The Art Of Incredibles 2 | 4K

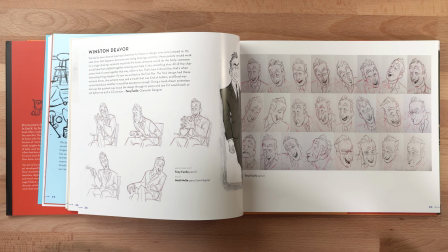525s
And that's one of the things that I love about it. He doesn't design for aesthetics, he designs for acting. He wants you to pick up on all the little nuances, the little subtleties in somebody's personality.
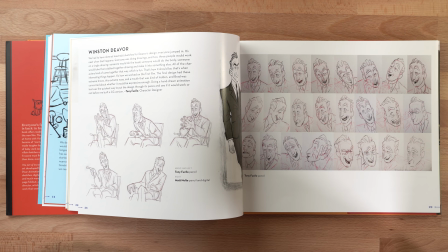533s
And Winston's character is meant to be very expressive,
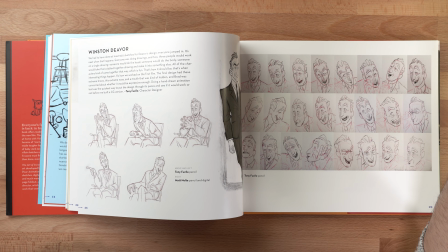538s
but walk the line between, is this guy compassionate or is he a crook?
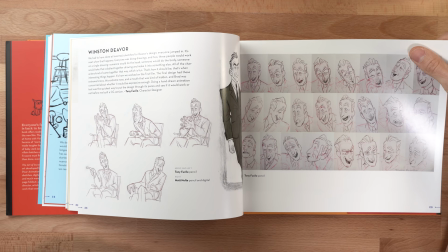544s
He's kind of very kind, he's really generous and really friendly to people he doesn't know. Like, he's really invested a lot of his time and energy, so you kind of got to walk the fence with him. So he's got these kind of over-the-top type of design features, like his nose and his eyes and his hands. He's got these big expressive hands. And he's very outspoken, but he's very expressive. So you're kind of trying to think, when people are that expressive and over-the-top, sometimes they're a little full of it.
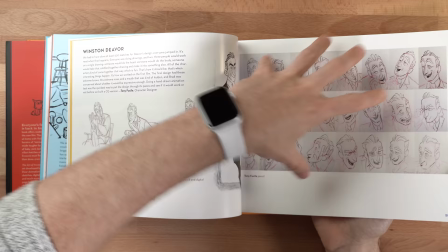573s
Well, watch the movie if you want to find out. But this totally makes me think of Kent Mansley from Iron Giant.
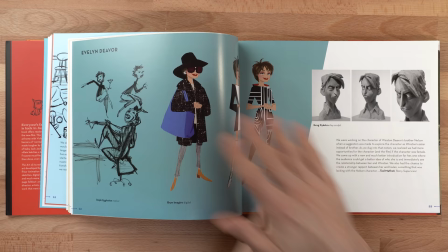581s
He has that kind of expressiveness in his face. One of my favorite characters from Iron Giant, I might add.
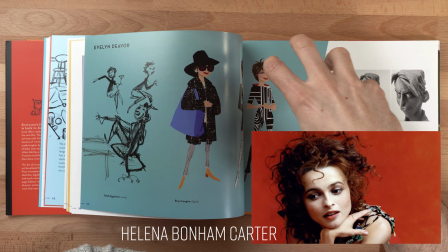586s
Ellen Dever, who makes me think a lot of Helen Bonham Carter, and really captures her really well. Kind of like this very fashionista, dry wit type of character. Again, hard to read type of characters.
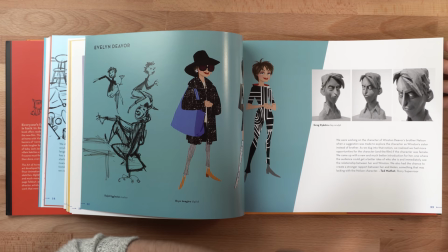601s
And this is her brother, who's arguably one of the sketchiest pricks you've ever seen in your life. Look at that.
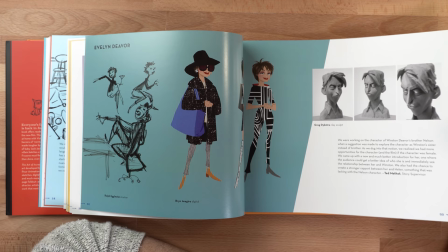606s
Tell me that's not the most beautifully dark character you've ever seen in your life.
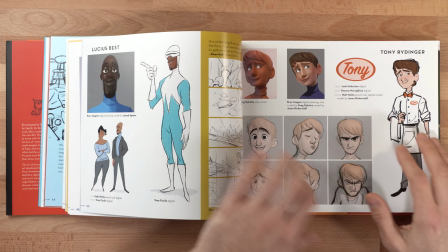611s
I mean, phenomenal. Absolutely phenomenal. Lucius Best, his best buddy.
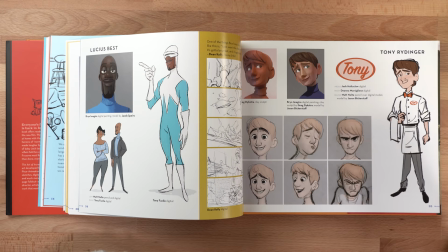616s
Again, doesn't play an integral role in the film. You do meet his wife in this one.
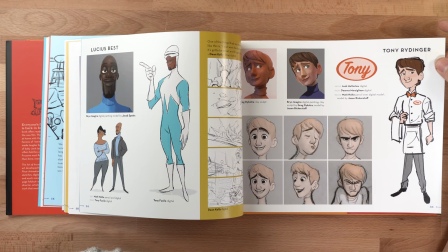621s
Absolutely gorgeous character too. And Vi's sweetheart, Tony Ridinger,
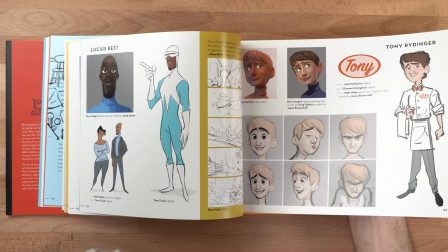628s
the sweet young man who's hardworking and compassionate, who definitely has a crush on Vi as well.
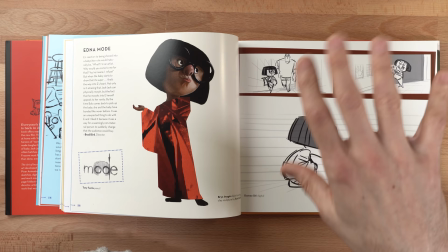634s
Edna Mode, one of my favorite characters of all time. Unapologetic, who she is, take it or leave it.
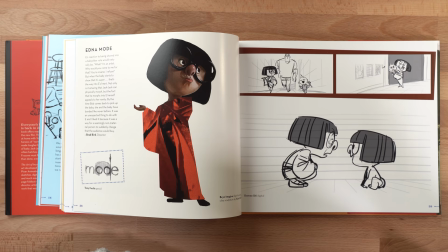641s
She designs for the gods. She doesn't have time to mince words. The way she's introduced in Incredibles 1, where she kind of looks and she kind of get the nostril cam of her and she goes, is that, oh my God, you're getting fat, you know, that kind of a character. And I've mentioned this in some of my talks in the past. Brad Bird describes her as being based off of Bette Midler in the sense that she was a woman who had such incredible integrity that when she walked in the room, she never tried to pretend to be something she's not. She always knew who she was. She had an incredible sense of self. And when she'd walk into the room because of her integrity, the music would stop and everybody would stop and stare at her.
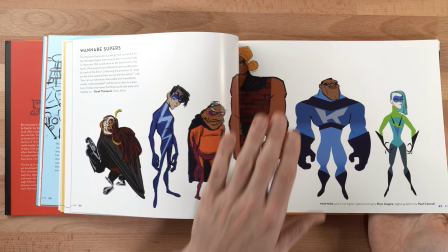683s
She would steal the show everywhere she went. And Edna Mode has that kind of energy, a little woman with a very big personality.
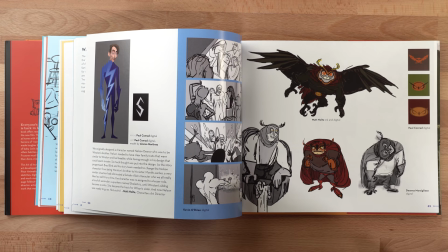689s
Now, when you get into the wannabe supers, some, again, secondary characters, but some absolutely brilliant thought.
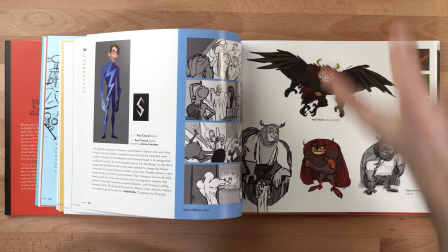696s
The bird character, who's based off of an owl, where they gave him the owl's ability to turn his head, because owls have, I think, 14 cervical vertebrae, neck vertebrae, so they can turn their head all the way around, because their eyes actually don't move in the socket. Humans have 7 cervical vertebrae, so his head can twist sideways like this.
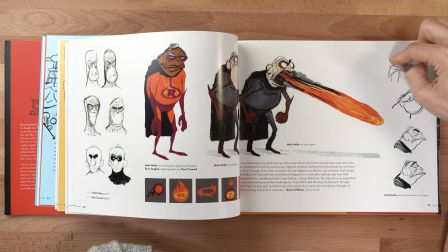715s
Just brilliant. Or this character, inspired by the Sopranos, in the sense that one of the things that Brad Bird had mentioned,
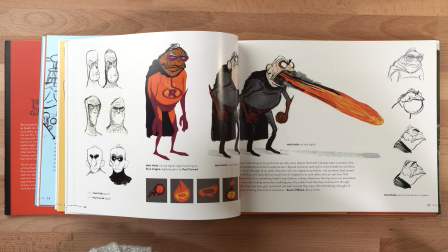723s
that Kevin O'Brien here had mentioned, is that he was impressed by how a lot of these secondary characters in Sopranos, which I still haven't seen to this day, yeah, I gotta catch up on that, were out of shape, ate crappy food type of characters, but still managed to be intimidating, despite not being, by any stretch of the imagination, physically intimidating characters.
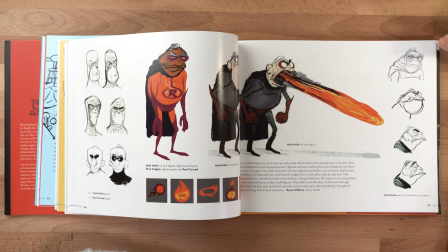745s
So this character's based off of that in the sense that his superpower is ability to acid reflux fire, you know, right? Which is like, and he's got kind of the frog neck as he belches out fire.
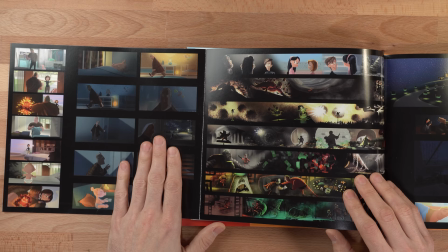759s
How clever is that? Now, something I've mentioned in book reviews in the past is these, what's called color keys.
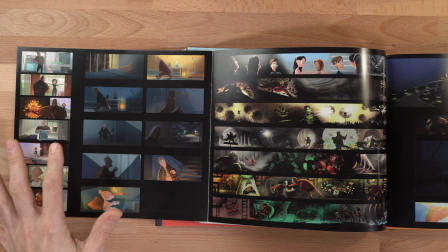765s
And again, something to mention with regards to this book in general that you might notice is that there's very little writing.
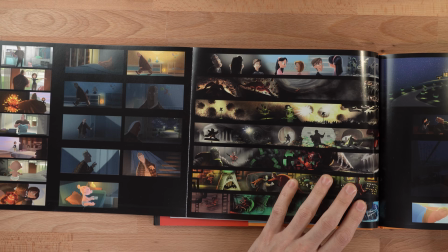772s
It's mostly imagery that you're seeing in this book with little kind of descriptors here and there, which kind of goes to show that a picture should speak for itself.
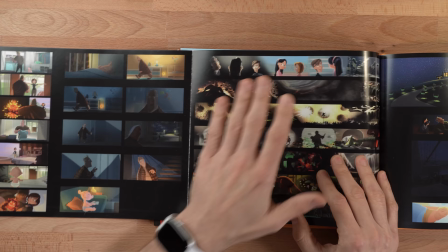781s
That the graphic design, the color, the composition, the camera work, the lighting, all of these different types of things should speak for themselves.
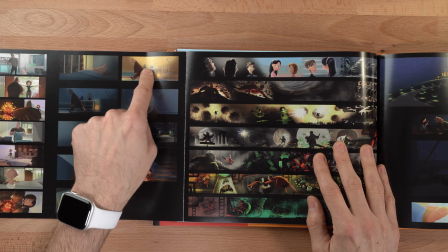789s
And that very much is testament to this book,
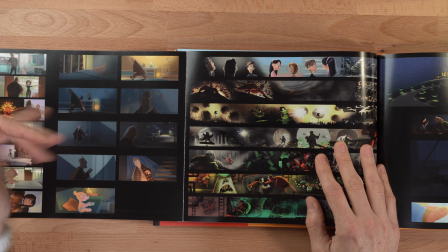793s
where you can see where every single one of these color keys are walking you through what to emotionally feel and expect depending on the lighting and color schemes.
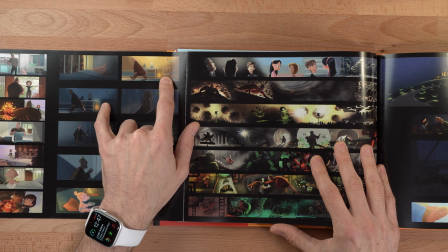801s
Like exhausted Bob in the middle of the night trying to put Jack-Jack to bed in his nursery,
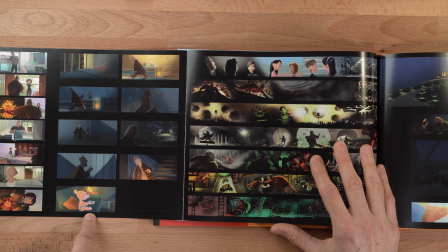807s
which will never happen because Jack-Jack's a perky little baby who never goes to sleep.
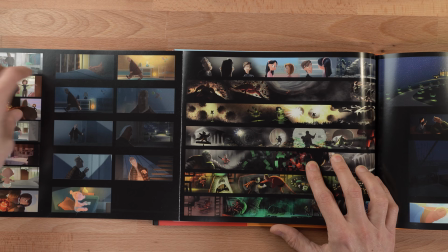811s
Or, you know, the kind of like standard daytime type of shots, just kind of suburban life type of thing, just living their life and doing their thing,
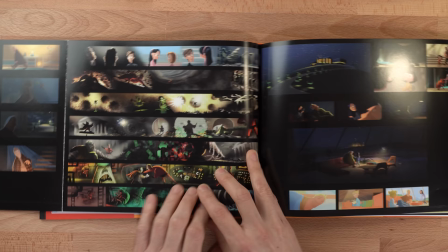819s
or back into the gritty underground of the underminer where you get these toxic greens and grays and desaturated colors.
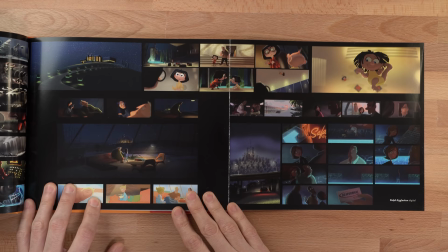826s
When you get into Edna Mode's world,
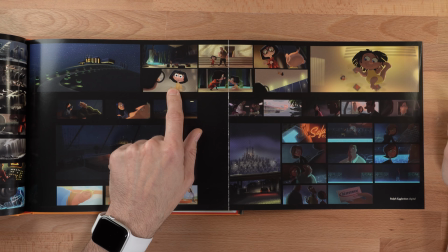829s
where Jack-Jack can take on Edna Mode, spoiler alert, where Jack-Jack can imitate who he sees, so he becomes a little Edna Mode, he gets a haircut and stuff like that.
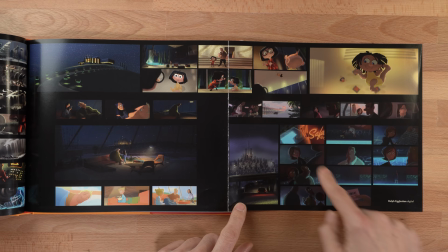837s
But you can see kind of like the glamorous golds and the deep dramatic blues and reds of Edna Mode's environment.
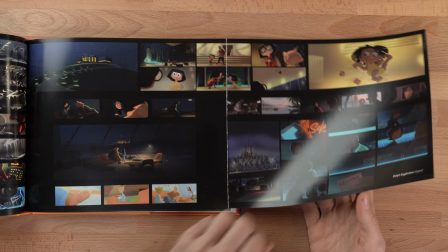843s
So these spooky kind of tones of the reflective colors of the pool to get you into that kind of mood as well.
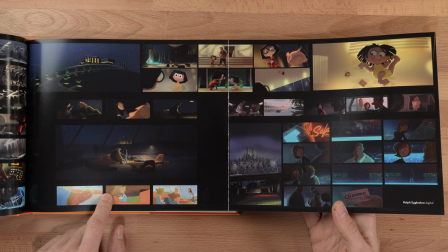850s
Or the beautiful golden sunlight things. I think he's daydreaming at this point. I think he's dreaming of sleeping because he's so exhausted.
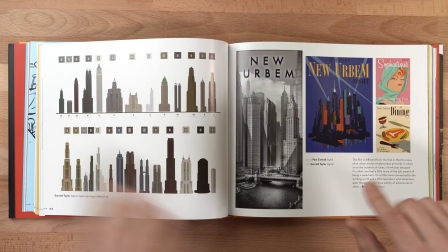858s
So he's fantasizing about getting sleep.
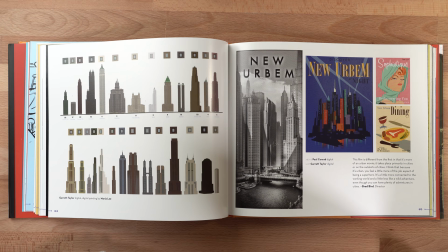860s
Now, when we get into the environment designs, this shows off another side of Brad Bird that he's aware of, that a lot of the teachers at the college I teach at, or taught at least I haven't taught there in a few years, but that is something that is very, very overlooked and taken for granted, that thankfully I get a chance to talk about today.
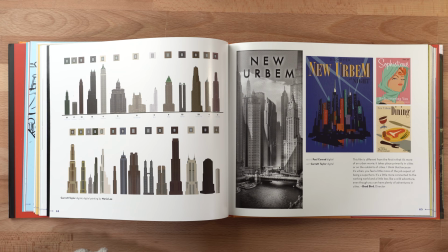878s
And that is graphic design. In the periodic sense of the word, in the different eras, different decades.
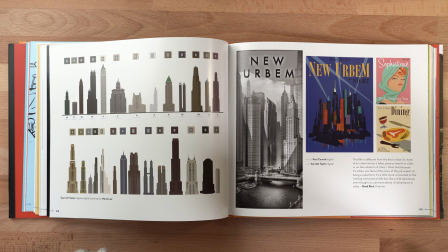885s
And this is something that Brad Bird's always been very focused on. If you look at the Iron Giant, the actual film itself, the location is in the town of Rockwell, inspired by and an homage to the artist Norman Rockwell, who I teach. As far as visual storytelling and composition is concerned, I teach a lot of Rockwell. He's an exquisite visual storyteller. But his art is very pasted into the 1950s and 60s, 40s, 50s, and 60s. And what Brad Bird does is he likes to tap into a lot of this graphic design from advertisements, book covers, things like that, film covers and all that kind of stuff, poster art, And he even has a book that I'm very interested in getting online called The Art of Mondo. You can find it on Amazon, and it's an exploration of graphic design and poster art, so to speak.
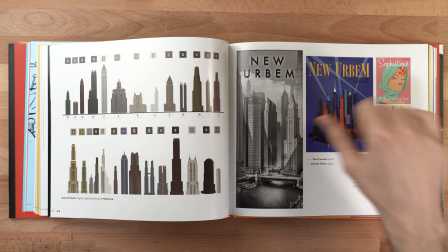934s
Different types of graphic designs that are very much like this, like capturing the French flair, the sophistiqué,
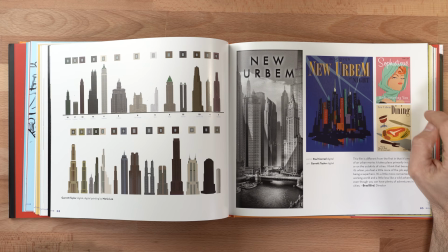939s
because it has the E accent aigu, like the little thing on the E, or urban dining colors,
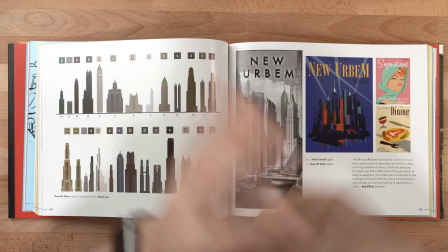945s
or the trying to get into the more urban setting. And you can see a lot of this iconic urban downtown type of 1960s design, because what he was trying to do on a very iconic level, on a very objective level, was bring the world of supers into an urban setting to show off the more job side of being a super, rather than the suburban secret life type of thing. So it's a little bit more of a, they're a little bit more mainstream, and now they're just doing their job.
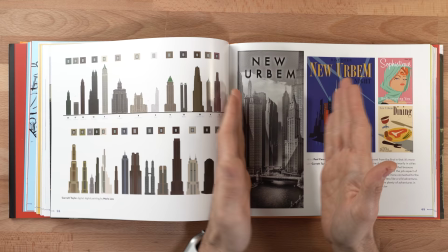974s
So they wanted to make it more of a mainstream thing. So they're capturing a lot of this iconic urban industrial setting type of stuff. More of the financial sector type of desaturated practical colors. Even this, there's a building in Old Montreal where my grandfather used to work, the Sun Life building, which is a very iconic building in Montreal and used to be, up until when Place Ville-Marie was built, where I worked, where EA was, Electronic Arts, the Sun Life building was the biggest building in Montreal, and it looks very much like these old buildings.
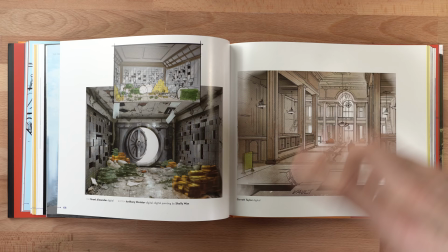1004s
It has this old design aesthetic to it as well.
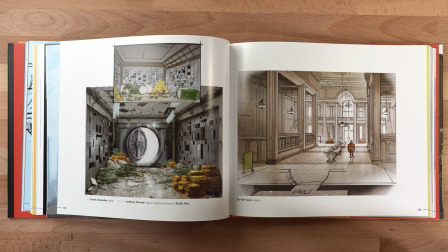1006s
And the Royal Bank used to be, I don't know if it still is, one of them in Old Montreal was one of the most gorgeous buildings.